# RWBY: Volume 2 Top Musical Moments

And finally, number one.
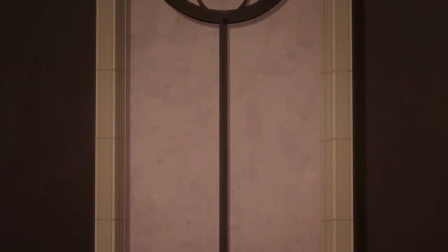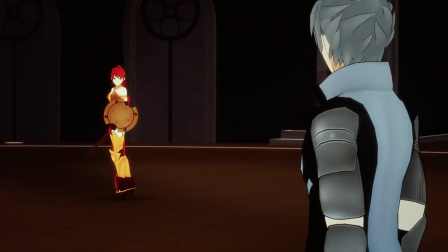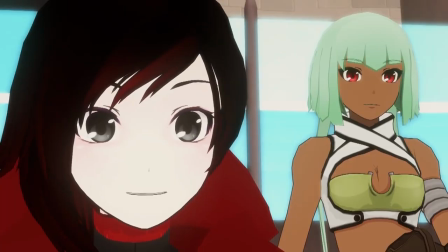The sparring match between Pyrrha and Mercury is my favourite musical moment of Volume 2 simply because it is a masterclass of musical tension.
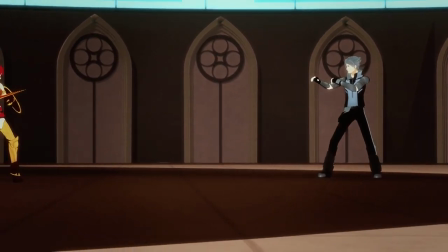It achieves this through incredibly simple means, basically only using percussion for the whole thing.
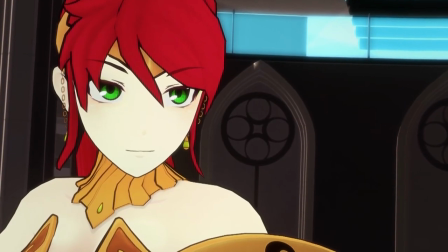The lead up to the first blow starts small but steadily builds and builds
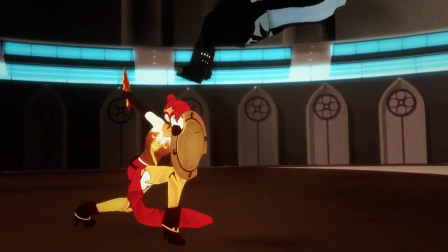and builds until the first attacks are thrown and then the music quickly fades away,
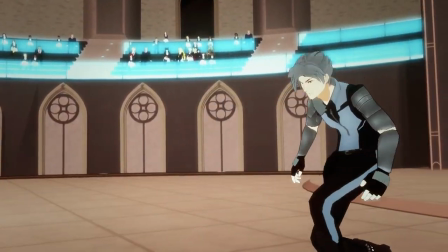allowing everyone to take a breath.
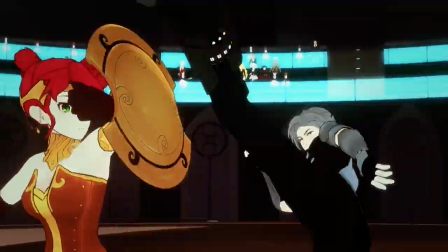Which is then suddenly forced from the lungs as the music comes back suddenly and with force.
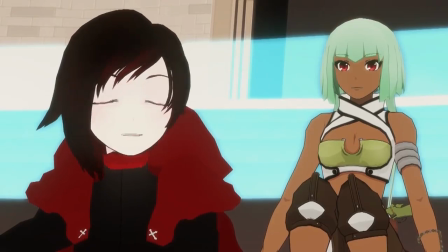The next part carries on much the same, with things taking a turn once Pyrrha is disarmed.
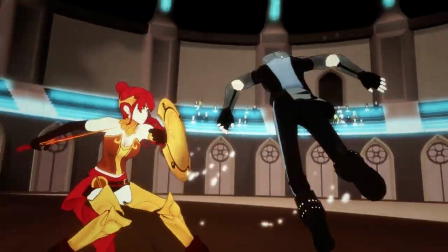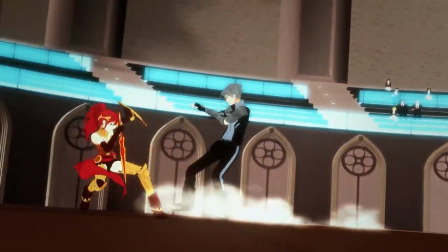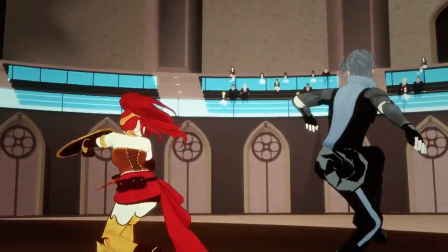The music then does a really cool thing and reflects Pyrrha falling back on her semblance with a metallic sound.
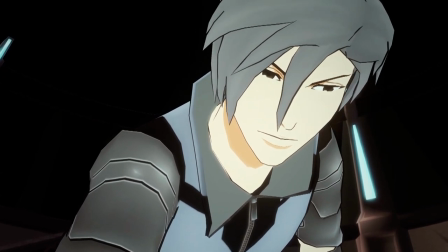Of course, by this point, Mercury has gathered the information he needs, and he forfeits the match,
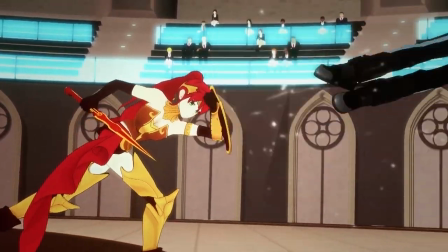leading to an intentionally unsatisfying ending to both the fight and the score.
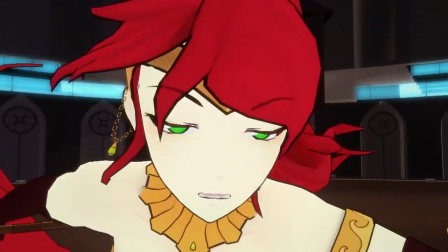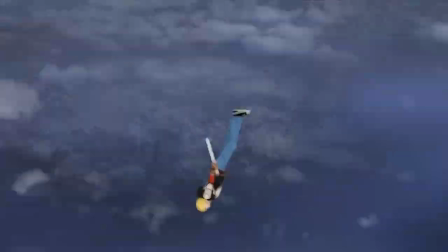And there we have it, my top 15 musical moments from RWBY Volume 2.
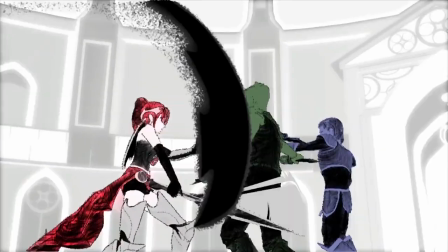What are yours? Let me know in the comments.
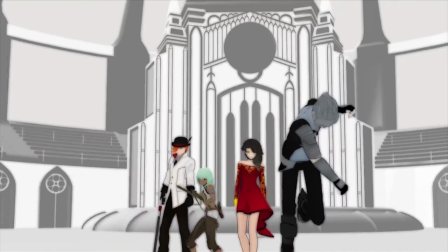Next time we'll be looking at Volume 3, and spoiler alert, there'll be more than 15 entries because the music just gets even better.
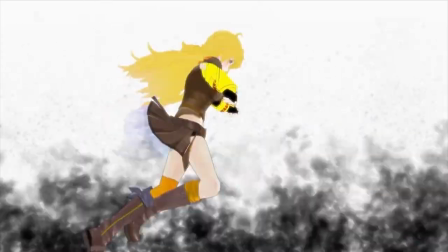Be sure to check out my other videos if you haven't already, and I'll see you then. Bye-bye.
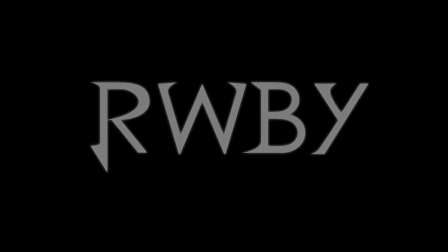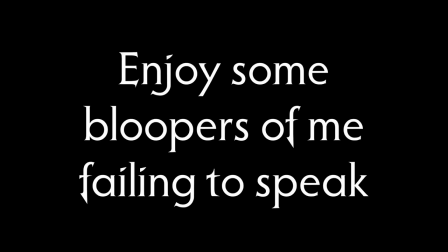The solemn melody we hear at the start is just perfect for the remembrance. Oh boy, this is going to be a toughie, I can tell already. Goddamn. The solemn melody we hear at the start is just perfect for the remembrance of a major historical conflict.
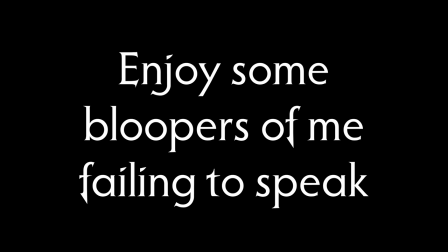The solemn melody we hear at the start is just perfect for the remembrance. Oh my god. The solemn melody we hear at the start is just perfect for the The solemn melody we hear at the start is just perfect for the remembrance of a major historical conflict like the Great War.
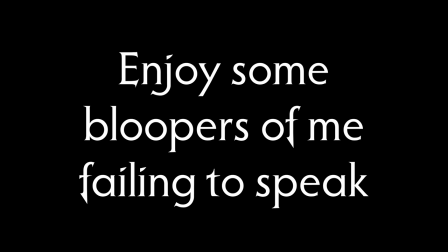And it's a melody we would hear again in the Volume 4 World of Remnant episodes. That might be as good as I'm going to get. Fucking remembrance, dude. What a word. What a word that fucked me up. The solemn melody we hear at the start is just perfect for the remembrance of a major historical conflict like the Great War.
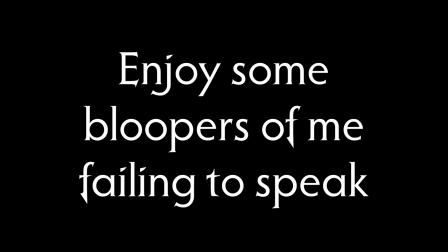And it's a melody we would hear again in the Volume 4 World of Remnant episodes. Hell yeah, dude. I'm good. It's a unique variation of... Why do I suck? It's a unique variation of the theme that... Oh my god.
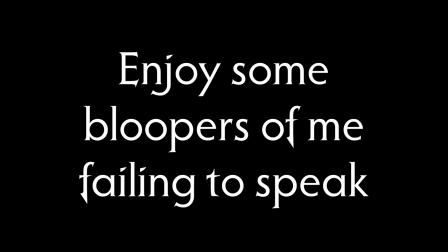It's a unique variation of the theme that I don't think we've heard before. Or shit!